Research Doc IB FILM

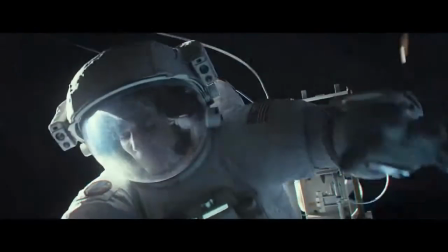3:59 long and allows the audience to become engaged within the scene,
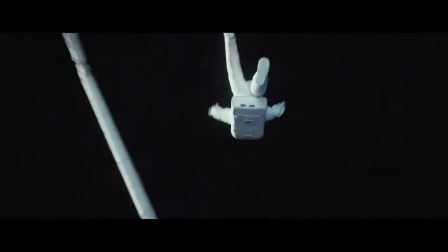4:06 as it doesn't change their perspective on anything, as they can look. They are allowed to make their own
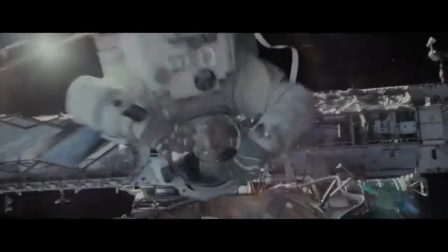4:17 interpretations of the scene. Overall, the use of realism in Gravity builds the suspense needed in its kind of film.
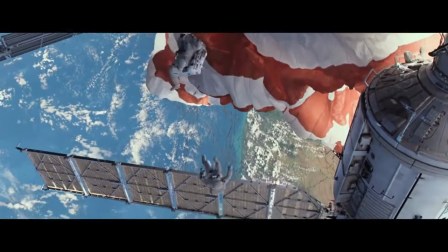4:24 A space thriller that's supposed to have the audience at the edge of their seats for most of the film,
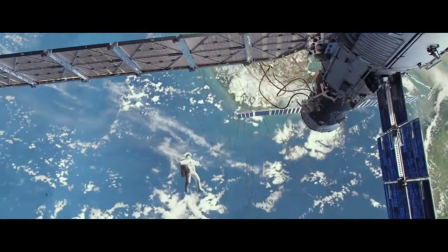4:29 and a film heavily relying on good acting and the realism techniques that it takes very well advantage of.
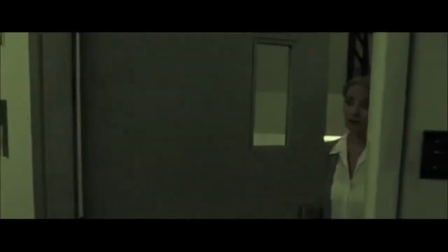4:38 On the other side of the spectrum, but on Earth this time, is The Barbarian Invasions by Denis Arcand.
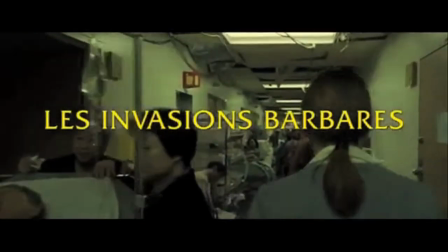4:44 A drama based on a dying man and the visiting of old friends.
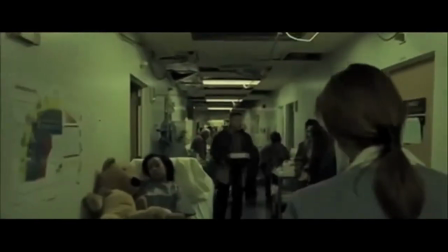4:48 It employs realism in order to convey stronger emotions within the film.
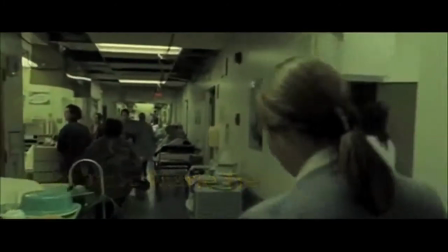4:53 It features realistic acting and uses techniques such as long shots and deep focus in order to convey such emotion.
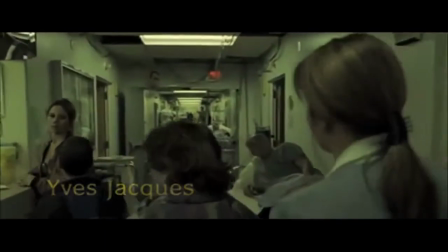4:59 And just from the log line, one can see that it's very different from Gravity.
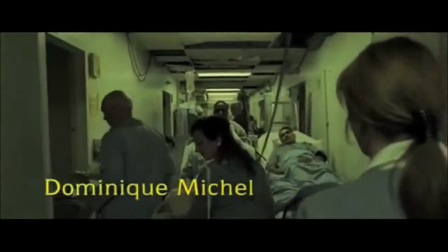5:05 It takes advantage of the same techniques to yield different results.
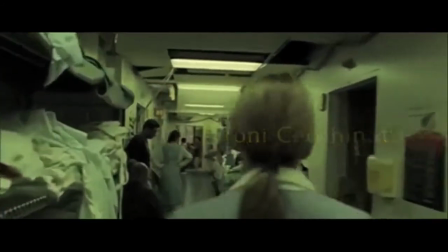5:11 This title sequence seems to be shot in one shot and walks the audience through a very busy hospital, giving exposition on the plot of the movie.
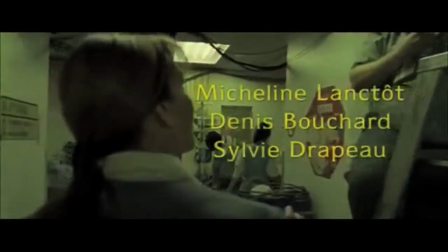5:19 It is shot with deep focus, allowing the focus to be on everything, allowing the audience to focus on what they see,
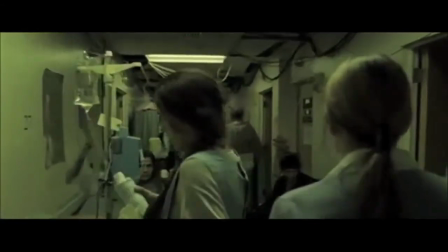5:27 allowing for different interpretations, such as seeing different kinds of patients walking by, maybe some Easter eggs within the film. The long walk finally ends, and it finally cuts to another shot
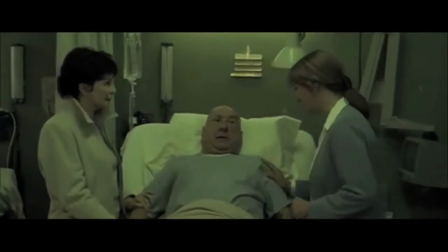5:40 of a dialogue between two women over one man.
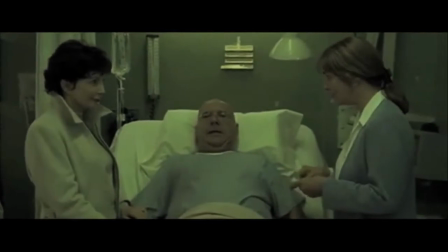5:45 Excusez-moi, je suis désolée. Ils ont tellement d'ennuis avec les ordinateurs.
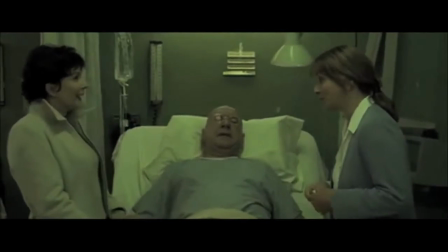5:49 As you can see in this scene, there are no shot reverse shots happening, as it's just a back and forth between the two women.
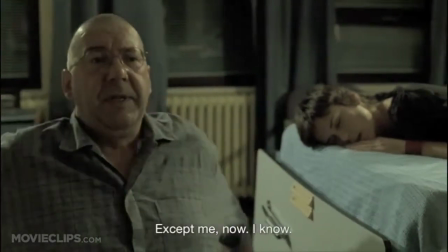5:59 The next scene is called Living in the Past, which is halfway through the movie. This next scene uses less cuts and allows for the connection between two characters.
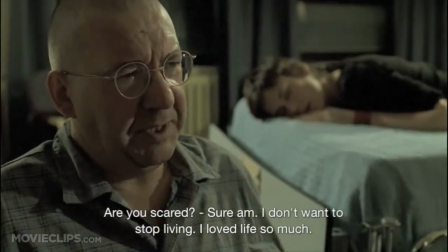6:07 The use of realism here allows the audience to see the sincerity between the characters and their bonding.
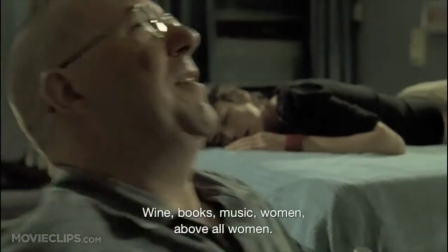6:14 Tout. Le vin, les livres, la musique, les femmes.
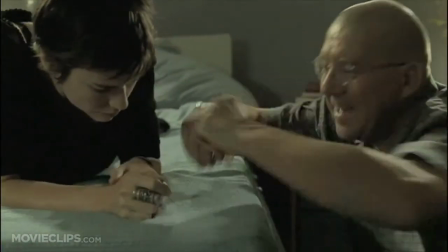6:21 Surtout les femmes. Leur odeur, leur bouche, la douceur de leur peau.
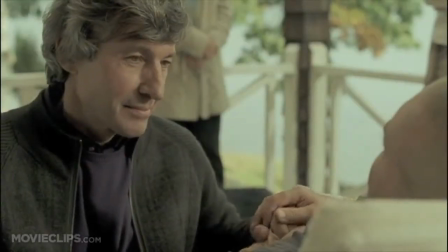6:26 In the Barbarian Invasions, realism is used in order to convey certain emotions, to show relationships.
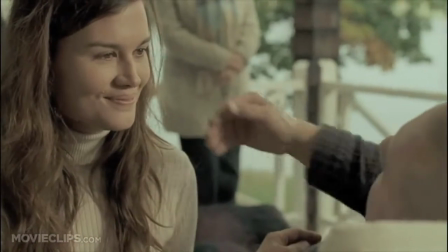6:32 The concept of realism is used to show actions and reactions of the characters without the need to highlight it.
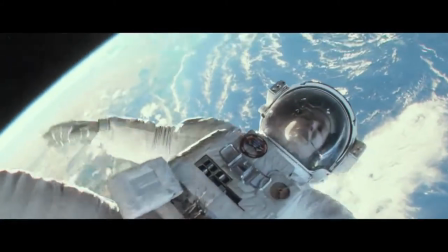6:39 Contrary to Gravity, in which Gravity uses its realism approach to build suspense for the audience, keeping them on the edge of their seats. Realism in these two films are used in similar ways, but are meant to yield different results.
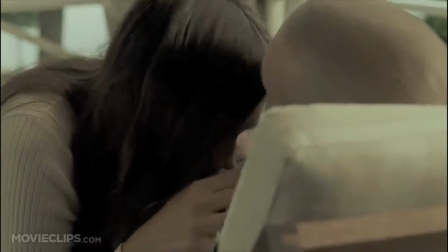6:53 The emotion meant to be conveyed and the use of realism is supposed to fit the film's aspects and allow for its more emotional,
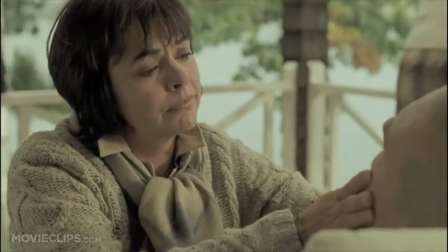7:00 for the case of the Barbarian Invasions, or its more thrilling,
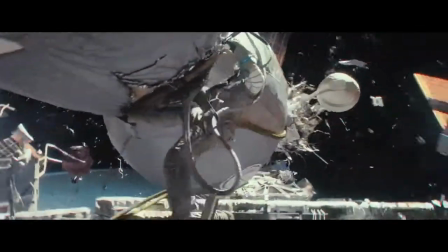7:04 for Gravity, parts to be accentuated by the uncomfortability presented by realism.
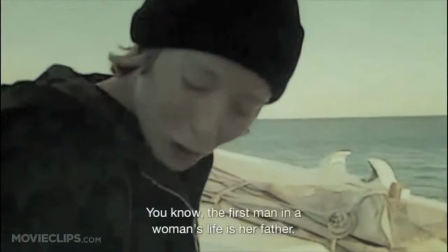7:13 Tu sais, le premier homme dans la vie d'une fille, c'est son père.
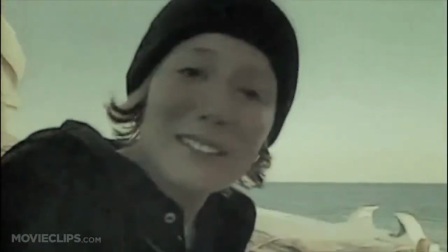7:21 Pour moi, tu vas toujours